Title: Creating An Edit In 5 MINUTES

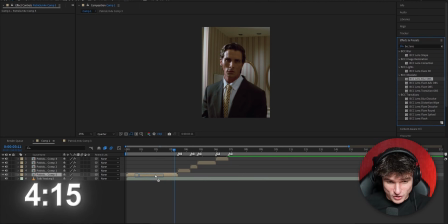[4:08]
We're gonna add a lens blur to make it look a bit more intriguing, because I don't really have a choice to add anything else. Okay, we're gonna put this a bit down, actually put it like this, and we're gonna put some nice transition here, because obviously you have zoom outs, and otherwise it's gonna look a bit stiff when it transitions from nothing into zooming.
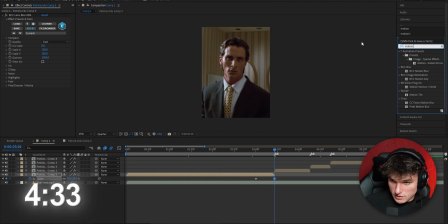[4:25]
So we're gonna let's put it like I guess this. We're gonna go to motion tile, drag this on here, 250 mirror edges. I'm gonna go here and then easy ease. I'm gonna make this something like that.
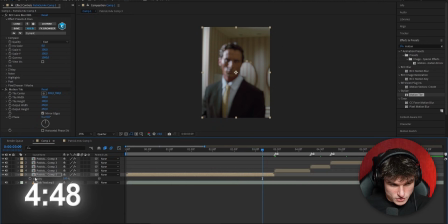[4:39]
So this should be fine. Now as well, we're gonna add some opacity, just like this, but we're not gonna put it to zero. Let's put it to like 60, should be fine around that range. And we're gonna also just to graph a bit. So, oh no, let's put it like this.
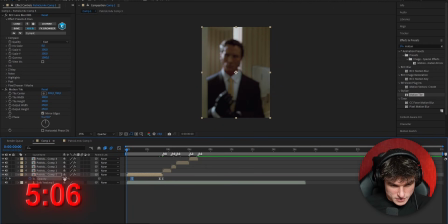[4:51]
I'm really low on time, I think. I'm gonna add a fading in at the beginning as well. Let's put it like this. And obviously we have to loop our clips.
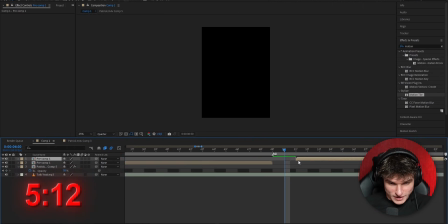[4:57]
I almost forgot that, so that we don't just end our edit. So let's put it like this. Go to the end, cut it right here.
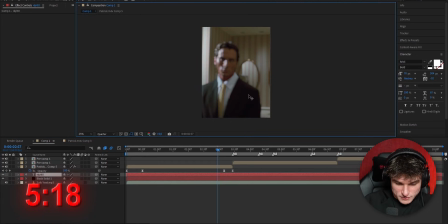[5:02]
And now we're gonna, oh my God, I forgot a watermark. We can't have the CapCut editor steal our edit. So let's add a watermark. We're gonna have to drag this all the way up. Let's center it and put it to overlay.
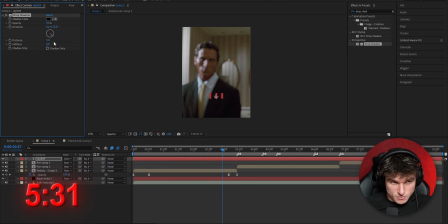[5:12]
We're gonna search for, oh no, what did I do? Drop shadow, drag this here and put this 8, 5, and 100. Okay, khalas, we're done. Guys, we are at 5 minutes and 34 seconds. I guess you guys will be getting some free presets now. But before I tell you how you can get them, let's take a look at our edit.
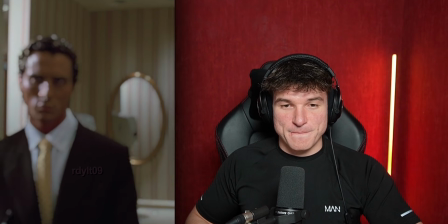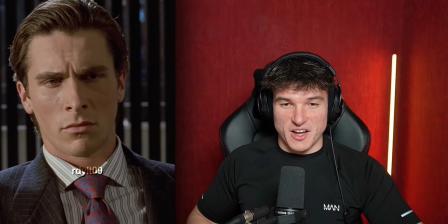[5:33]
I don't know, man. I think if I would post this, people would definitely think I'm on CapCut. And I have absolutely no clue if you guys understood anything I said during this edit, because my head was all over the place, okay? So don't judge me for that. And now go ahead and comment down below how long this edit would take you. Because from all the comments on this video, I will choose out one random winner, and they will get some premium presets from myself. Click here if you want to learn how to edit. Assalamu alaikum and see you next time.